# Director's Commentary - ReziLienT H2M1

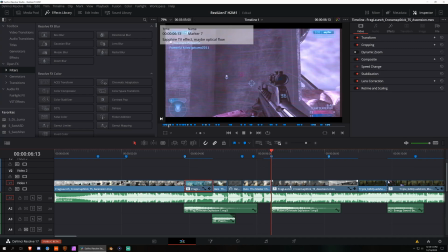And again, with the whole synesthetic type editing here, you can listen to the song and hear a sort of static sound. So in my mind, I thought, oh, why not do some like VHS type effect?
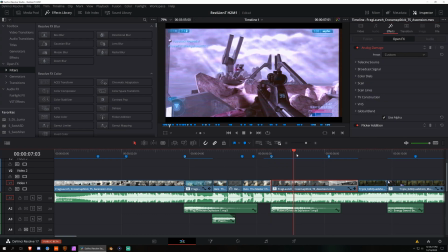So I used analog damage, I added a flicker to it, and some small camera shake to give it a little bit of a wobble.
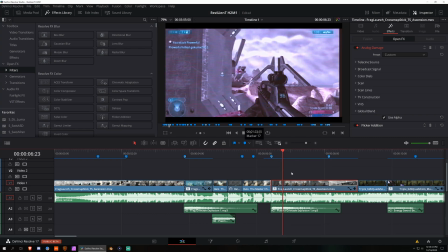You can mostly see it in the edges of the screen as it plays.
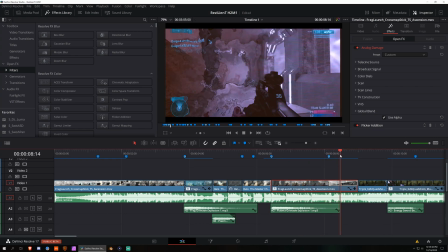And the first transition in the clip is kind of weird and wacky.
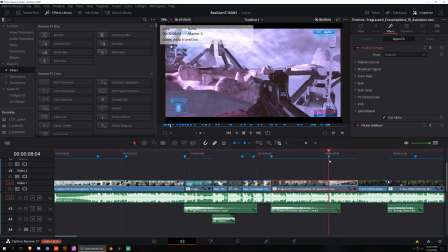Again, just to go with the weird and wackiness of the song. I will say, this is the weirdest song I've ever edited to. I also didn't pick the soundtrack. This was the music that ReziLienT wanted to use for his video.
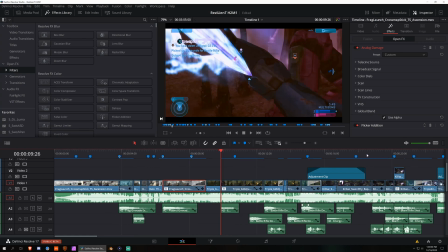The next common theme I wanted to go over is the temporal blur,
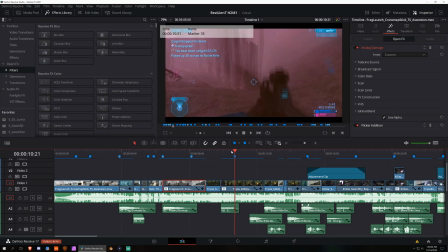which I guess is one of the upsides to me having edited this in Resolve 17, because they added a new effect called motion trails, which is literally like a temporal blur. And anytime there is a sustain or a reverb, then I'll visually accommodate it with a temporal blur.
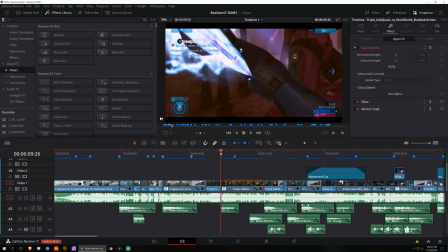So if you pay attention here,
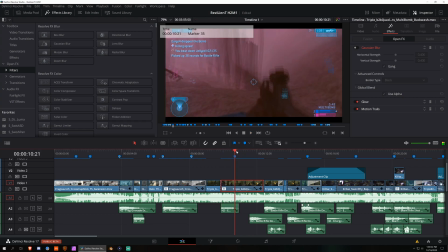that little sustain on the bell tone, and the higher pitch of it made me think of giving it a glow as well.
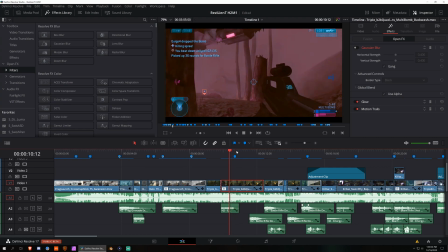So and this syncing style is something I actually wish I'd see from more people that edit Halo 2. So these double shots, it's all the exact same thing. 4 shots in a row. So how do you spice it up?
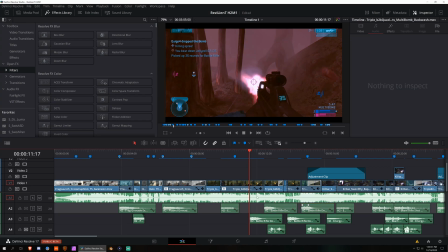Well, the first 2 shots, I actually sync the first bullet with the downbeat. The second 2 shots, the last bullet is on the downbeat. So let me play it and you'll get the gist of it.
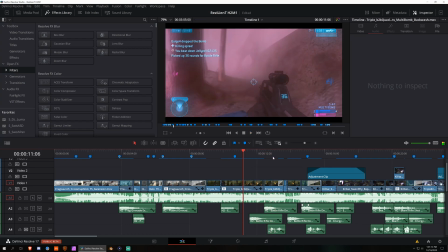Right? Those are the downbeats. Whereas here, it kind of leads into the downbeat.
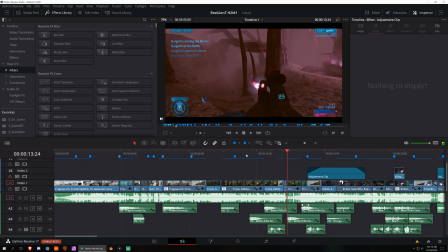So put together, I don't know. I feel like that adds a little bit more variety to how the audio is portrayed.
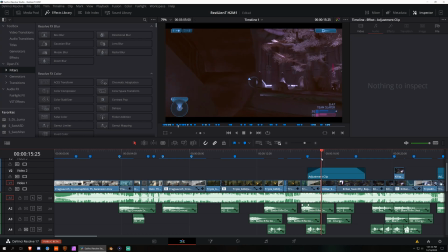Another synesthetic component. So this glissando here in the song, the pitch down,
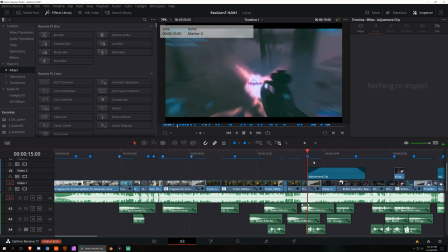I kind of imagine taking the color away from the video.
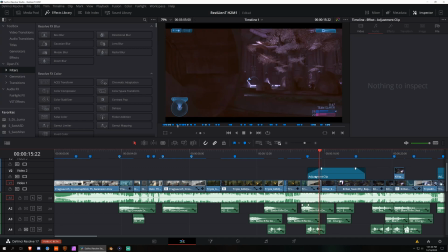So here I add an adjustment clip that keyframes in some lack of saturation. And I wanted it to pop back into place on one of the downbeats here. So that's where it like snaps the color back into place.
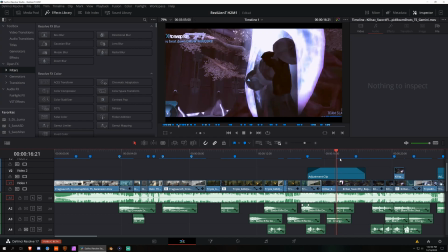This little ratchety effect to kind of match with the, it's New Blue RGB Shift is the name of the effect, but it just adds some shaky chromatic aberration.
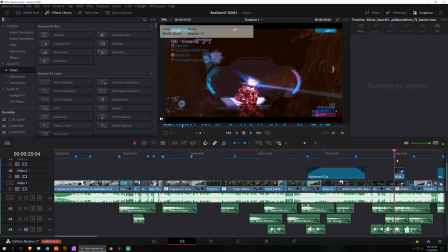And here you can see again that theme of reverb and temporal blur.
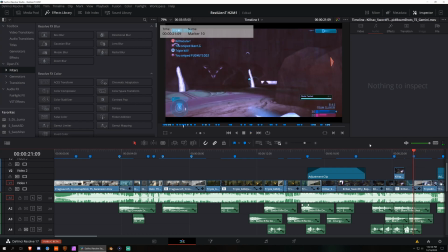And here's that transition again I mentioned from the very beginning. The only difference is that there's no zoom scaling, but it's the same macro.
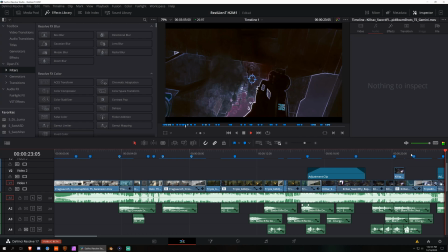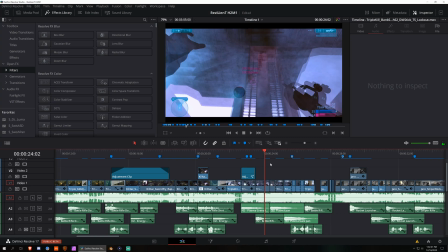And here's one of the other themes. It's not an actual glitch effect, but I feel that the Sapphire Jitter Frame effect,
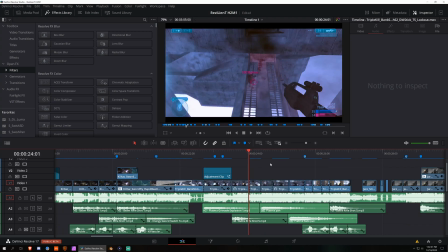which just scrambles your frames a bit, goes well with the glitchy type sound.
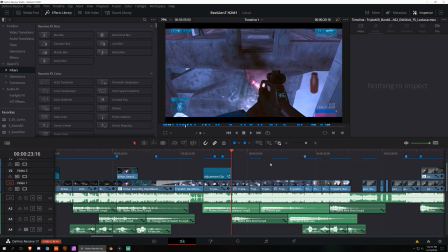So here on these like ratchety percussive hits, I use the Sapphire Jitter and temporal blur to kind of sell the effect, I guess.
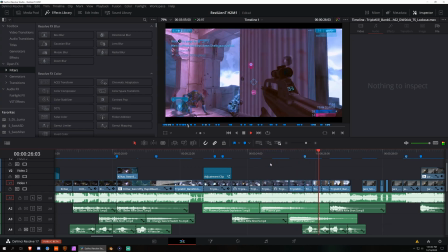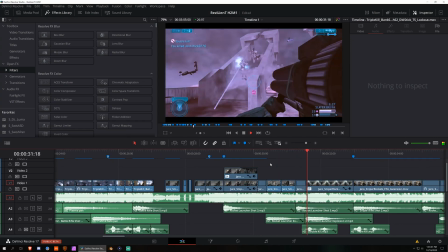Here's one of the other common themes.